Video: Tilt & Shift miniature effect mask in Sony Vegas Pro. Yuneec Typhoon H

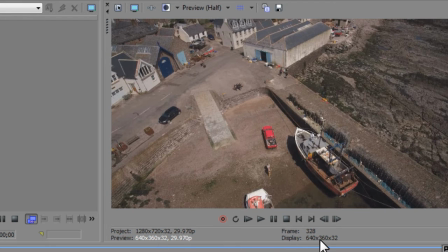259s
And if you notice, once we actually matched the preview size, this turns to black, and it was white before, so we know that's exactly right. Now the image looks clearer up here because we're matching it pixel for pixel. If there's any difference in these sizes, you've got a conflict over the pixels,
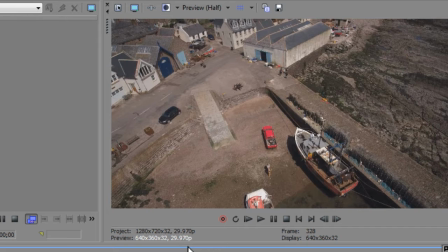275s
and you can wind up with the image looking soft or just not clear. It can look quite poor, so you might think you've got a bad bit of video, and actually you could have a perfectly fine bit of video, so you need to match these up, it's quite important.
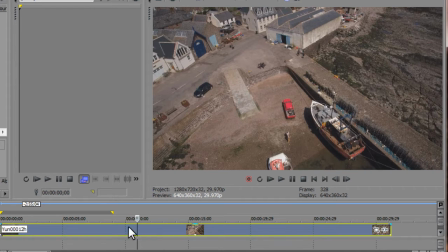292s
Okay, so we've had a quick look, we've selected the area we want to work on. There's a couple of things I'm going to do to make it look miniaturized. I always think in miniature things tend to move very fast.
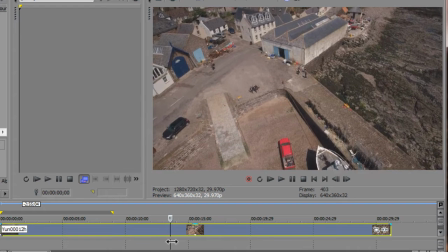306s
And if you notice, if I scrub back and forwards, you've got these people walking along here, and then you've got some people talking here.
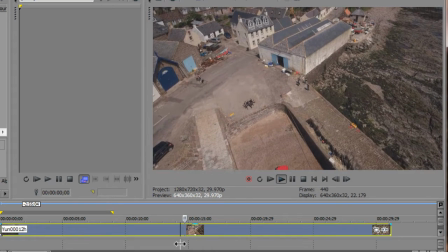313s
And if I do it at normal speed, it just looks like, you know, everything's happening normally.
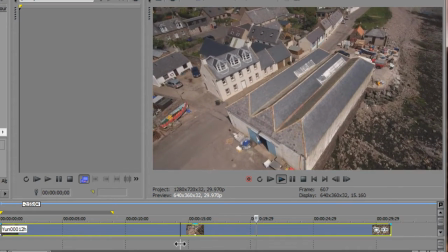321s
It's a big town that we're flying over.
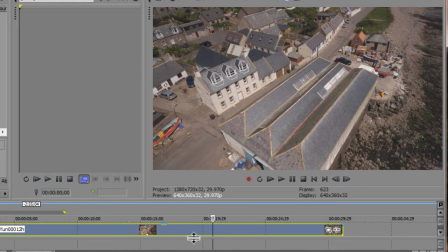325s
To make it miniature, if I speed it up a bit, it'll give the illusion that it's sort of it's small. It just does draw your eye that it's small if it's speeded up. Well, that's my interpretation of it anyway.
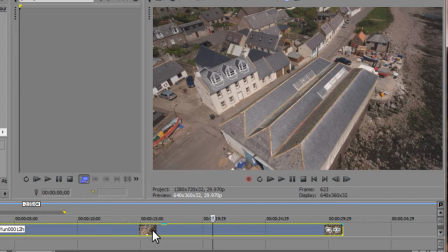338s
There's a couple of ways of speeding up the video. Well, there's quite a few actually in Sony Vegas, but I'm going to go for the real simple way,
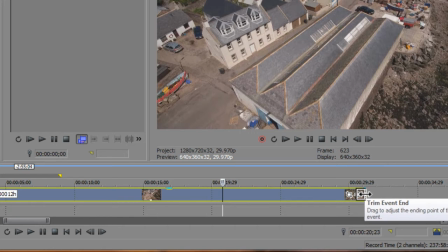345s
and that's just literally hover over the end of the timeline of the media clip you're selecting, hold down your control key, and then underneath, instead of the double-headed arrows and the little rectangle, you now get a wiggly line underneath, and that means you can adjust the time.
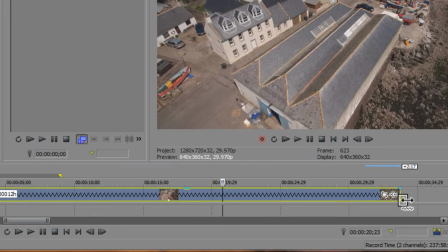362s
So if you wanted slow motion, you left button mouse click and drag it this way, and that will make it slow motion.
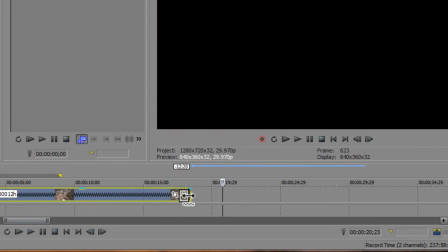368s
But if you want to speed it up, we simply go the other way, and as you can see, you're compressing the timeline down now.
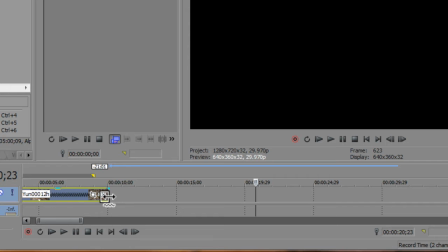375s
So we could go right the way down to there, but I'll take it to about there. 10 seconds is going to be a good enough clip, I think, for it. And again, we can just zoom that back up, as I showed you with the scroll wheel.
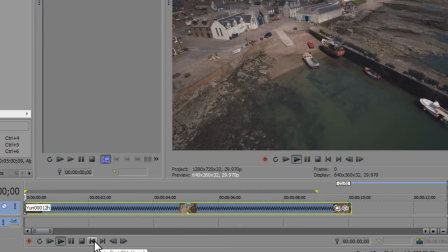390s
If I go back to the beginning now, and then press play, you notice it's going a lot faster.
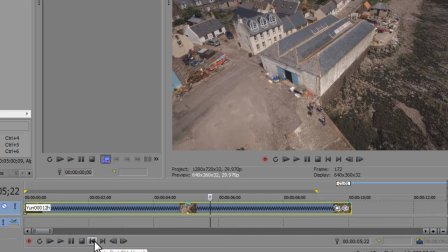398s
There we go. So it's compressed. I don't know what it was originally, about getting on for 30 seconds, 25 seconds, I think, something like that, down to 10 seconds. So it's basically speeded up the video.
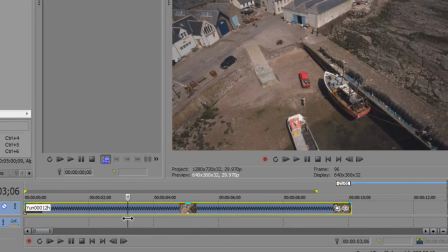410s
Now we need to get to the bit where I actually give the illusion of a macro lens, because if we were flying over a model village, a small village,
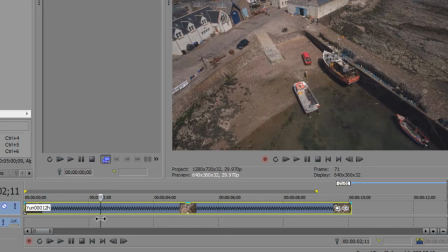420s
the camera you'd use would probably have a macro lens, a close-up lens. When you use that, you get a very limited depth of field, so you get a lot of area out of focus, and that's what creates the miniature illusion when we do it from a quad like this.
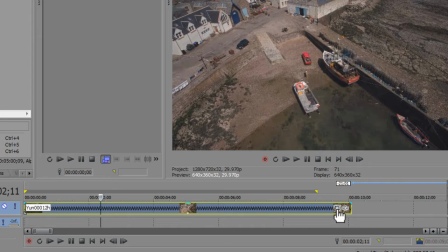436s
So what I need to do is come into it's to make a mask where I can have the out of focus bit where I want it and have control of it throughout the video.
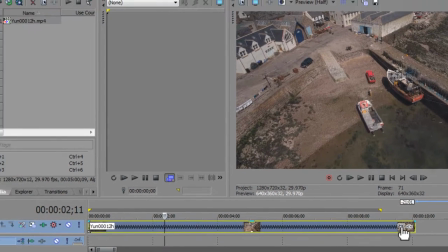448s
So the way I'm going to do that is left button mouse click on the crop tool here,
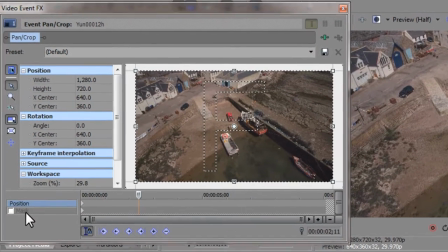453s
and in Sony Vegas Pro you get a mask underneath the crop tool.
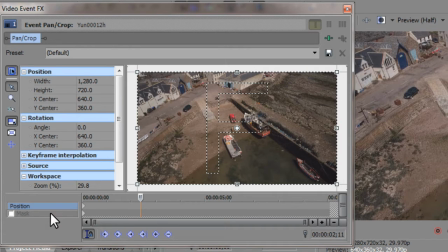458s
So the position one is the crop tool, as you can see there. If I left button mouse click on mask, that goes, and it's ready to actually make a mask for us, or we choose how we want to make a mask. There's lots of tools down here that you can use, but I'm going to go for a really simple one.
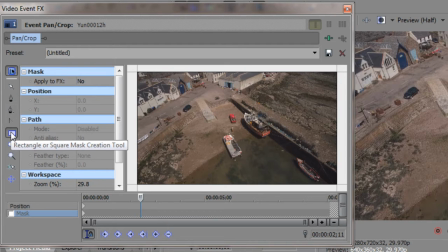474s
I'm just going to use the rectangle mask creation tool here, and just literally come over the bit I want. So I'm going to come outside the actual picture box of the actual
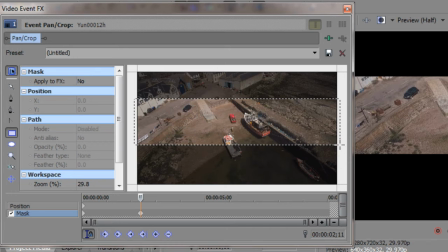488s
video and come through and just make sure I've got the boat in shot, and then come right over to the other side,
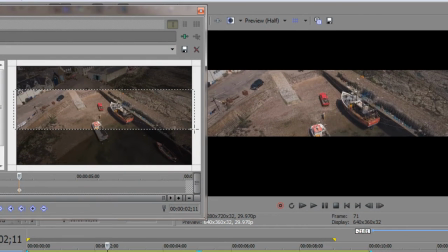494s
as you can clearly see.